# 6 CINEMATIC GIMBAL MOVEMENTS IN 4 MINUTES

another shot to me trying to teach something. So a few weeks ago I started using Gimbal for our vlogs, and it took me some time to learn which are the most cinematic movements. And once I did, I was able to make more cinematic and eye-pleasing shots. Therefore today I wanted to share some of this knowledge with you guys. Before we jump into this tutorial, I wanted to mention that for this video I used my iPhone X and Zhiyun Smooth Q stabilizer for smartphones. I will link them below. However, I will review only the cinematic movements that you can use with the gimbal, not the gimbal itself, so there will be no technical aspects on how to use it.
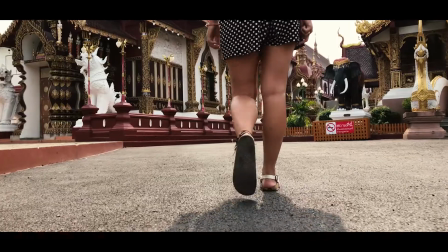So let's get into the first one. Is the low to the ground follow shot. Now I found that the lower you go, the better.
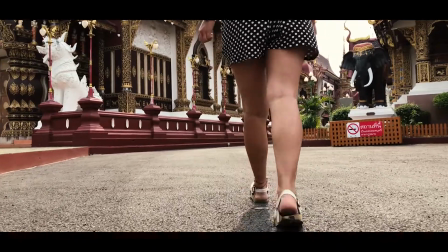The movement of legs and the whizzing ground just looks really cool. So the tip here is to get the gimbal upside down.
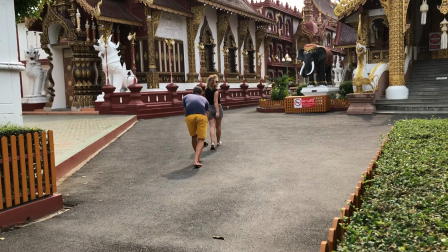This is probably the easiest way to get these shots.
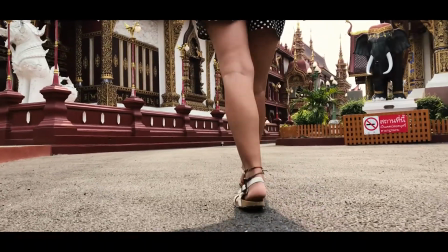This is a really cool shot, but you need to walk really steady and not make too big steps so that the camera is not shaking too much. But this is a really cool shot to include in basically any of the videos. So the next one is the very typical follow shot, where you are following your character and walking behind.
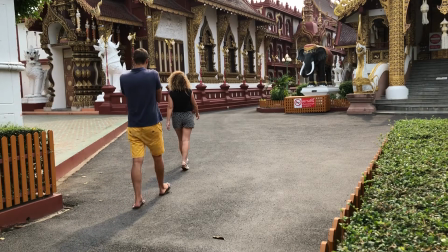I found that the best position is around the shoulder height, but you can go a little bit higher or a bit lower, just you need to find that sweet spot.
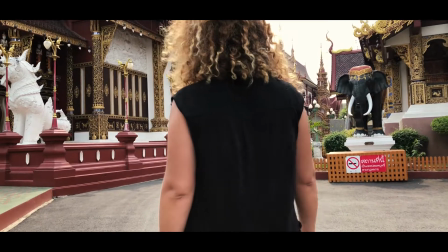This is a really great way to introduce your character and the surrounding environment. You're getting this really nice feeling that you are experiencing the same things that the character is experiencing.
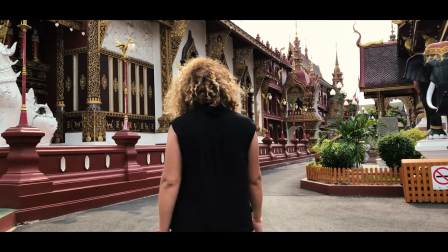Overall, this is a really simple movement, but sometimes overlooked. You just get your character to walk straight and you follow.
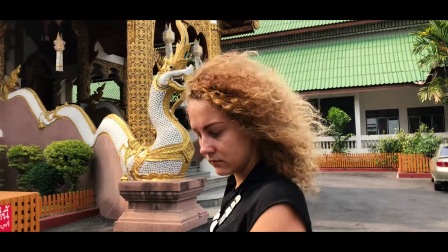So the next one we have a lateral follow shot, which is really similar to previous move, but this time we walk beside the character instead of behind them.
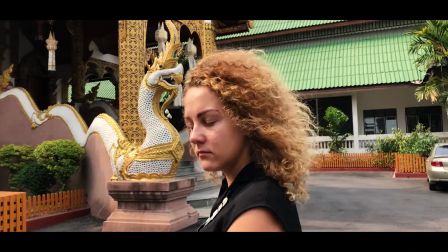Once again, this is another easy shot, but it's just so good, because you start to see more of the character's face, giving the audience a little bit more information.
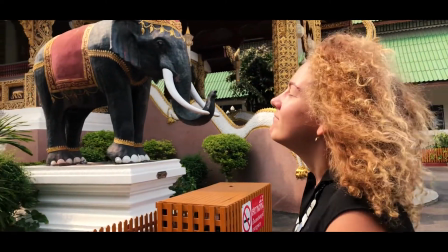Also for this shot you want to plan a little bit before shooting so that you know where are you walking and do not bounce into any obstacles or fall down.
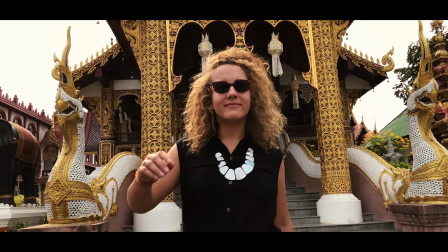Next is the leading shot. You are walking backwards and the character is walking along following you.
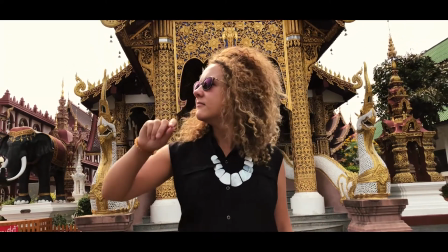All of these shots are really easy and simple to learn, but makes your videos so much more cinematic.
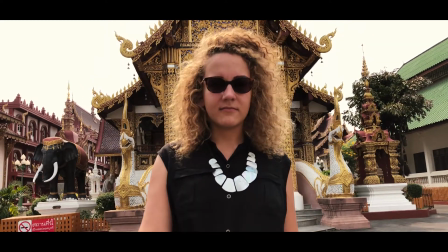With the leading shot you start to see even more of the character's face and start to introduce it even more to the audience.
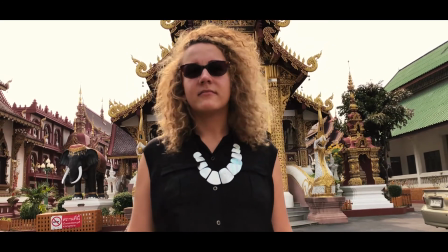Who it is, what's going on their face, feelings, emotions.
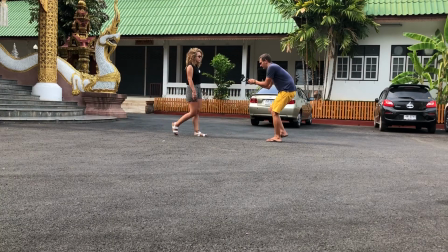This shot is tricky in the sense that you want to know where are you walking since you are walking backwards, so plan it out carefully before shooting.
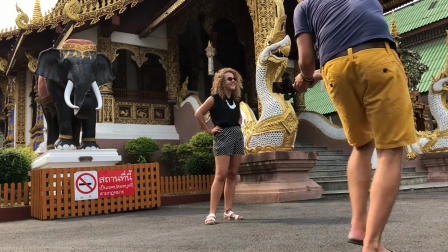So the next one is so-called circling shot. So you're going to circle or rotate around your character.
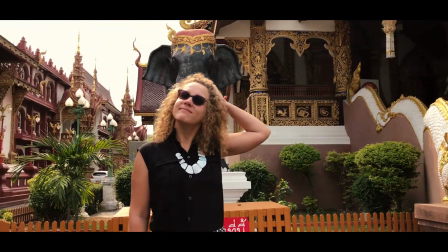Now you can do this in a slow, tight way, or you can go a little wider, depends on what kind of look you want to get.
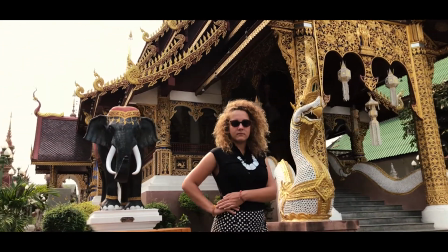There are so many ways to go about this shot, you just need to be creative. I like to use this shot for close-ups.
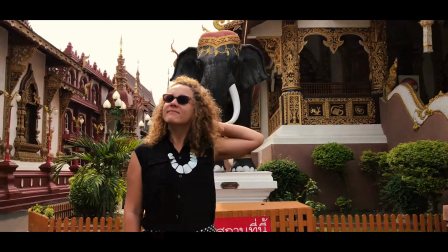It looks really cool because the character is standing still and the background is moving a little bit. So it really draws the viewer's attention to the character. Another cool shot, but make sure that you do it in a nice and slow way. And the last one that I tend to use the most is the Dolly forward or backward.
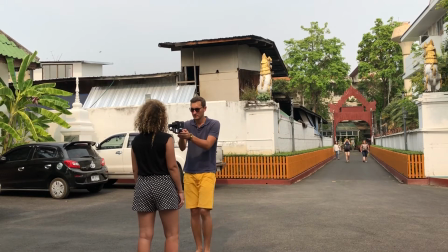And this is just basically you're gonna make your character stand still and you're gonna move the gimbal closer and closer to the character.
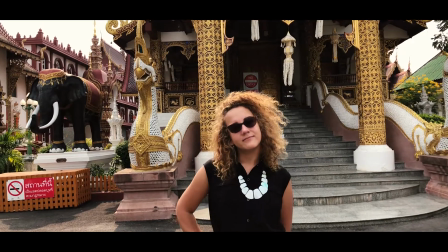It helps to draw the viewer's attention straight to the subject. Another cool way to use it is to make sure your object is in focus and then move slowly backwards
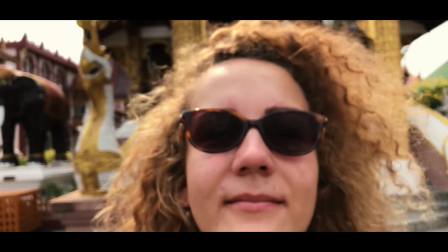and then reverse the shot in the post-production to get this really cool effect that something is moving into the focus. So that's it, these are my favorite gimbal moves. Of course you can get as creative as you want and you can combine several of these shots to get even more cinematic look. You can mix and match these moves in any way you like. Just go out there and have fun. Hope that you enjoyed this tutorial. If you did, hit that like button and I see you in the next one. Bye!